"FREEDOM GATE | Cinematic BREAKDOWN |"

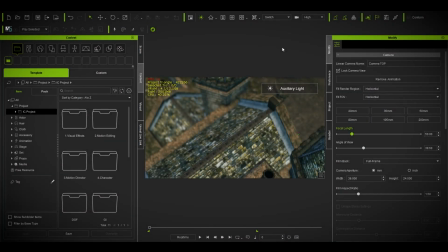Okay, today I'm going to do a breakdown of my last cinematic called Freedom Gate, which was done entirely inside iClone 8. How I actually do cinematics only inside iClone 8 and render it out and edit it on an editing program.
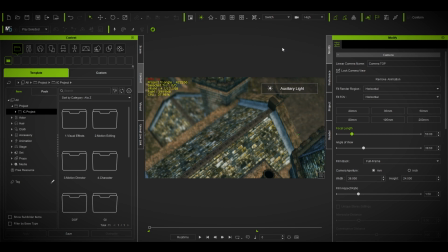So it's just a breakdown. And I'm going to give you some tips. It might help you up in the future regarding cinematics and angles and positions if you're struggling a lot.
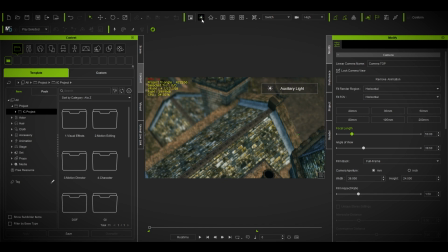So yeah, so I have three cameras actually.
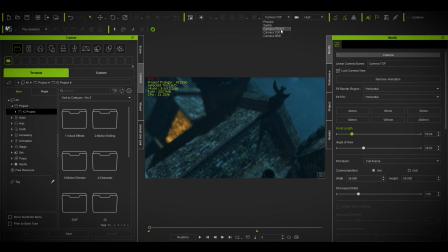I started from top like this one. Second is the front, the last scene, and third is the side when you started seeing the character actually started and talking.
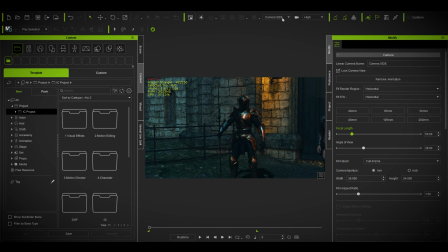So I am sure most of you are familiar with the switch option inside iClone that actually switches camera to camera.
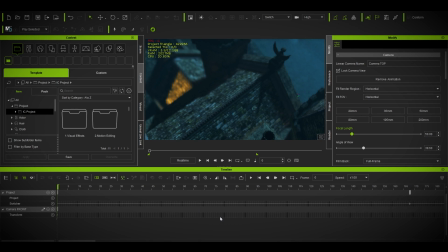Let me open up, show you more, might help you up. Excuse my slow visuals. It's super heavy on VRAM. As you can see, it's almost 6 gigabytes of VRAM has been taken.
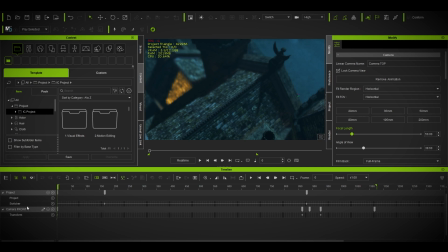So it will be pretty slow. So I started with the top camera
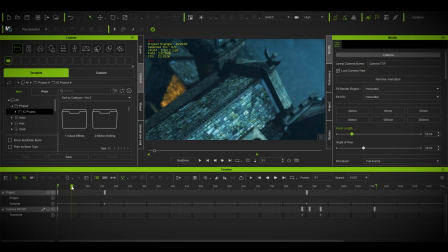and as in like to make a climax of the entirety.
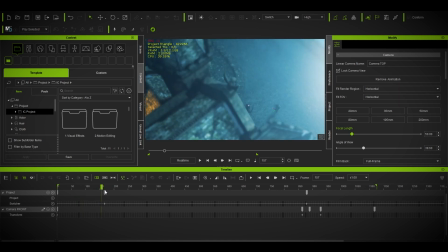Then I switch on the,
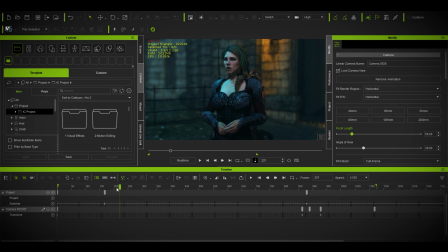this is usually called hero camera or hero close-up with high quality character with high poly. It is a high poly character, and the backgrounds are just quite a bit low poly.
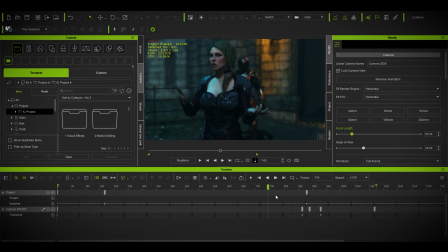So after that, when she explains what's going on, when it's outro, I cut the camera,
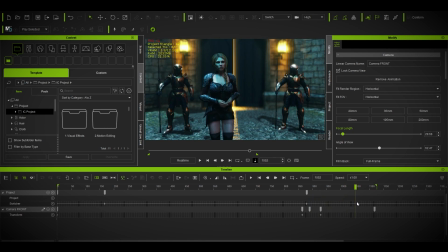front camera, and just zoom a bit while she's getting back to make a bit of a climax, and then it's over.
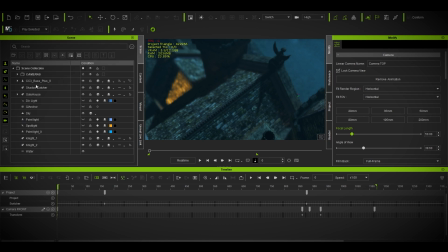So if you want to see the setup of my cameras, what I did, let me show you.
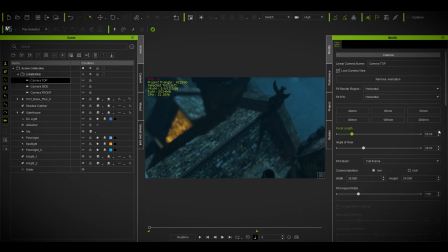On top, nothing fancy, as you can see, standard setups. I just did depth of field timing over here.
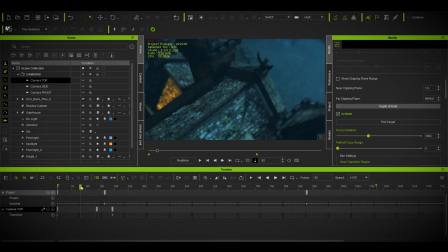As you can see, it started a depth of field over here,
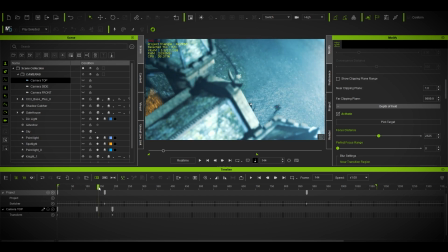highlighting this one, then switching it to this character. I pointed that out, the character.
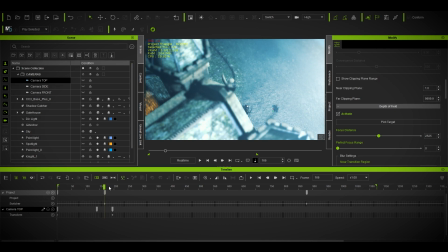Then it changes to the second camera, the side camera, I mean.
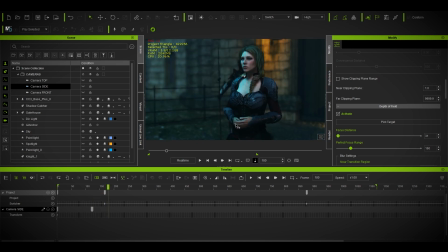The side camera highlights the main protagonist or the hero character.
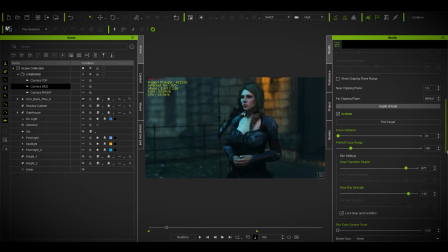Rest is shallow depth of field. As you can see, I've used quite a shallow depth of field over here. Just tracks the character. And last but not least,
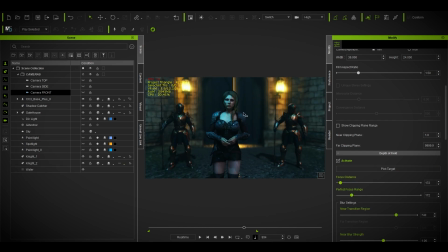when it goes to this, I also did the same thing, focusing this one, background and foreground. There you go, as you can see. So yeah, let's talk about these two characters. As you can see, it's same.
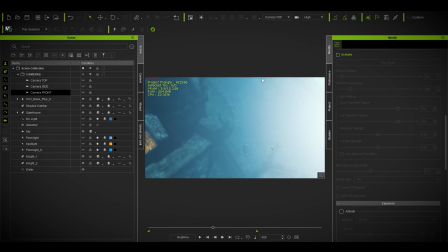It's not a different color or different perspective of the model, same.
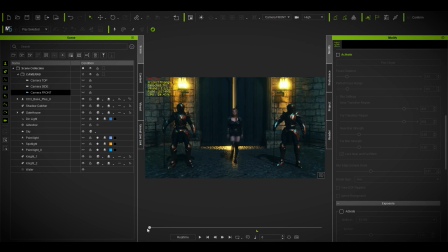But you can see, let me show you in this mode.
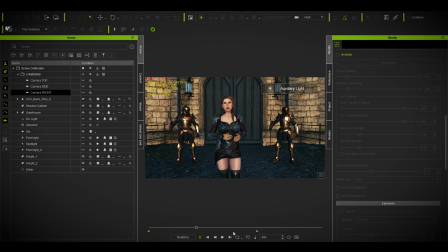They have a different variations of animation. What I did, I went to Sketchfab.
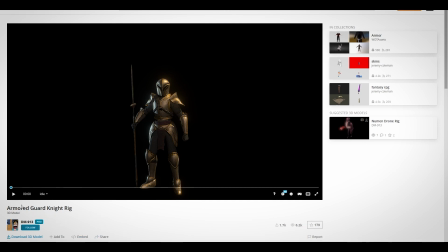I found this free Armored Guard Knight rigged, which is rigged on Blender file.